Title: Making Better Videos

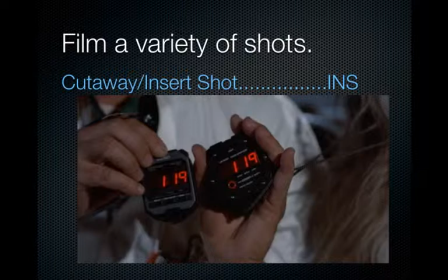(8:13)
See how those stopwatches were in precise synchronization? That's actually the whole point of the movie. If this was a wide shot, we wouldn't be able to see the digits and we wouldn't know what's going on.
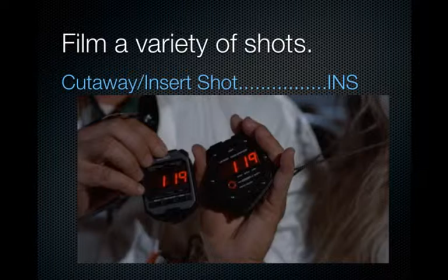(8:28)
Because when Einstein travels back in time, we see that they're exactly 1 minute off. That sets the whole precedent for this entire movie. So it's some important detail that you need to actually be able to read as an audience member.
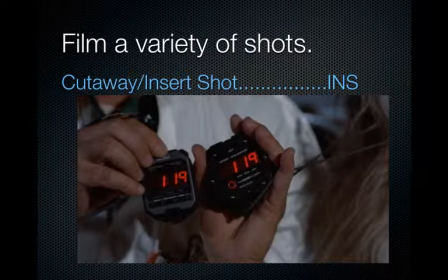(8:41)
So keep all of these shots in mind as you're editing your own videos, and your videos will be that much more professional.
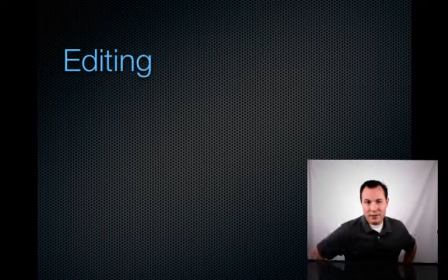(8:51)
Here's the editing side of things. We've already filmed it.
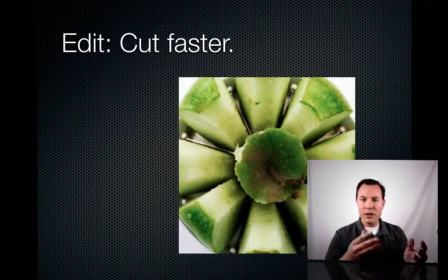(8:55)
When you're editing, when you're taking all those different pieces of videos and cutting them together to be one cohesive piece of video, you're probably going to have it be pretty slow paced if you're just getting into editing.
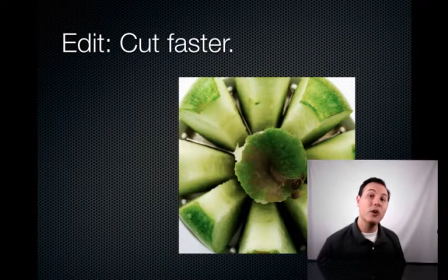(9:08)
What you want to do is have those cuts be faster. If someone's walking into a room, you don't want to have it be an empty room, then they open the door, then they walk in, and they exit the frame of video. You can actually start it as they're walking into the door.
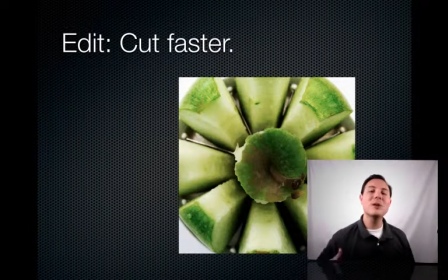(9:23)
As humans, we know that people walk into doors, so we don't have to see them grab the door, pull the door open, and walk in. Start it as they're walking in, and we don't have to wait till they completely leave. As they get towards the edge of the frame, that's when you can cut it.
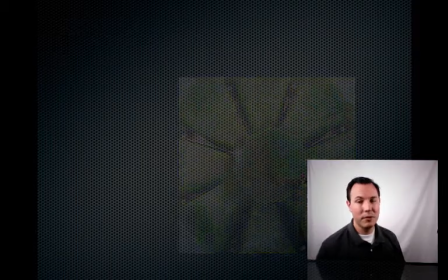(9:37)
So generally speaking, your cuts need to be fast. Please, please, please avoid special effects.
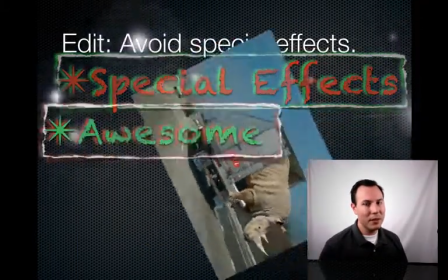(9:46)
Just because you can do something, it doesn't mean that you should do something.
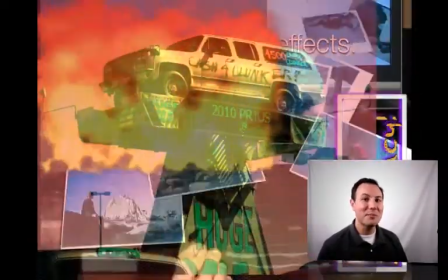(9:51)
This will make it look like your video is made by a 5th grader, and that's not what we want to do.
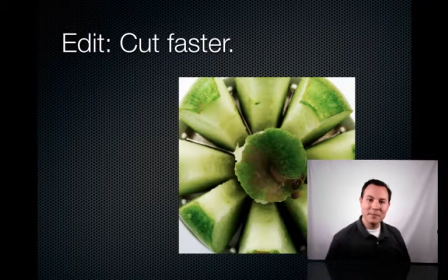(10:03)
Have I mentioned this? Cut faster. Your videos are probably going to be a bit slower than you think. Even now, me saying it twice, they're probably still going to be a little bit slow. Make those cuts just a little bit faster so your video moves quicker. If it's a medium shot, 2 or 3 seconds is plenty of time.
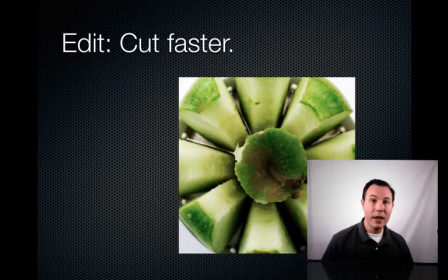(10:20)
The longest, unless you're doing some sort of special like, hi, I'm a Mac, I'm a PC, unless you're doing a fancy shot like that, or a really long Steadicam shot, you don't want to have anything longer than really 5 seconds.
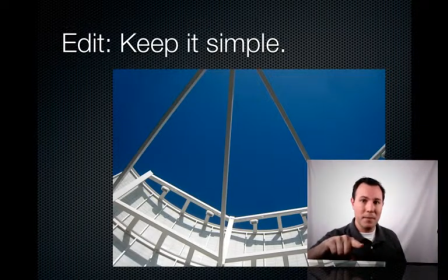(10:35)
Pay attention to what's in the frame. If there's a road behind you, be careful what's going on. If there's a playground behind you, move the camera. Have a simple background, simple foreground, so it's easy for people to see what's going on in the frame.
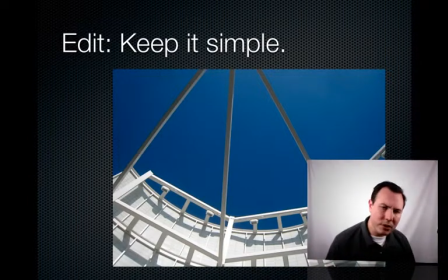(10:51)
They don't have to think about it and say, all right, what's going on? Oh, that's where our actor is. Make it really obvious and easy for the audience to figure it out. Also pay attention to what's on the edge of your frame and what's behind them. If there's something that kind of goes like this behind the person, it might look like they're wearing a giant hat.
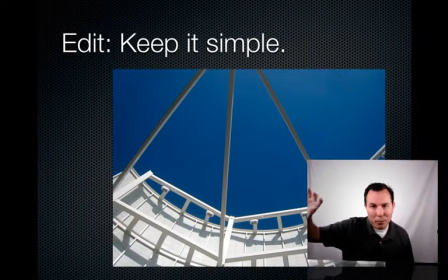(11:12)
If there's something on the very, very edge of the frame, like a little branch kind of sticking out, that's going to be distracting. So move it just a little bit so that you have a nice clean background and it doesn't interact in a bad way with our foreground.
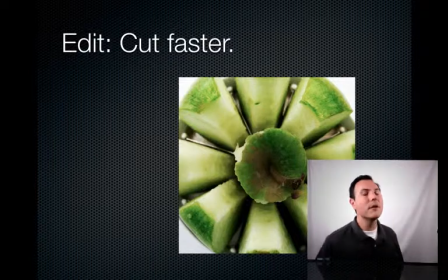(11:25)
Have I mentioned this one? I don't remember. Faster cuts. I found that 3rd time's the charm.
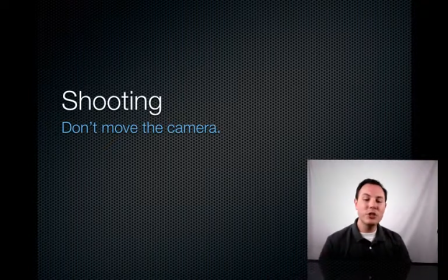(11:32)
So let's talk about what we talked about. When you're shooting, either don't move the camera or move it a lot. Try not to stare into the camera, and when you think about shooting, when you think about editing, that's what's happening as you're shooting.
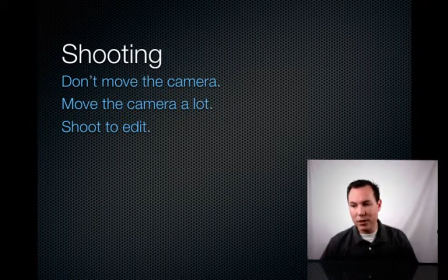(11:45)
All right, so as I'm filming, I'm thinking about what the final product's going to look like so that it's easier to edit it down the road.
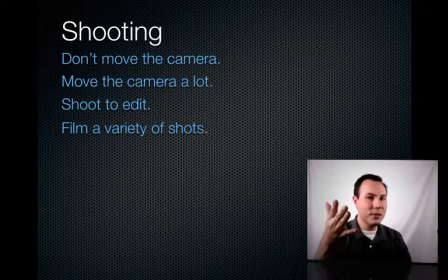(11:54)
And try and get more than just medium, medium, medium shot, or medium wide, medium wide. If you have a variety of shots, it's going to be much easier to edit. And that goes to part of shooting to edit.
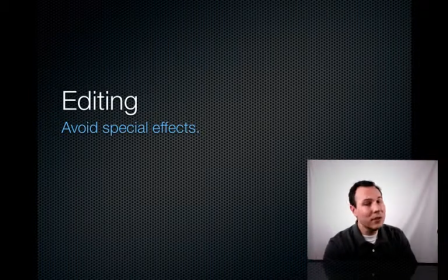(12:06)
When you're editing, just don't do special effects. Simple fonts, easy to read fonts, simple cuts. You don't even need to have a dissolve, just one shot cuts to the other. Please don't have something where it turns and does a cube effect or does like a page peel.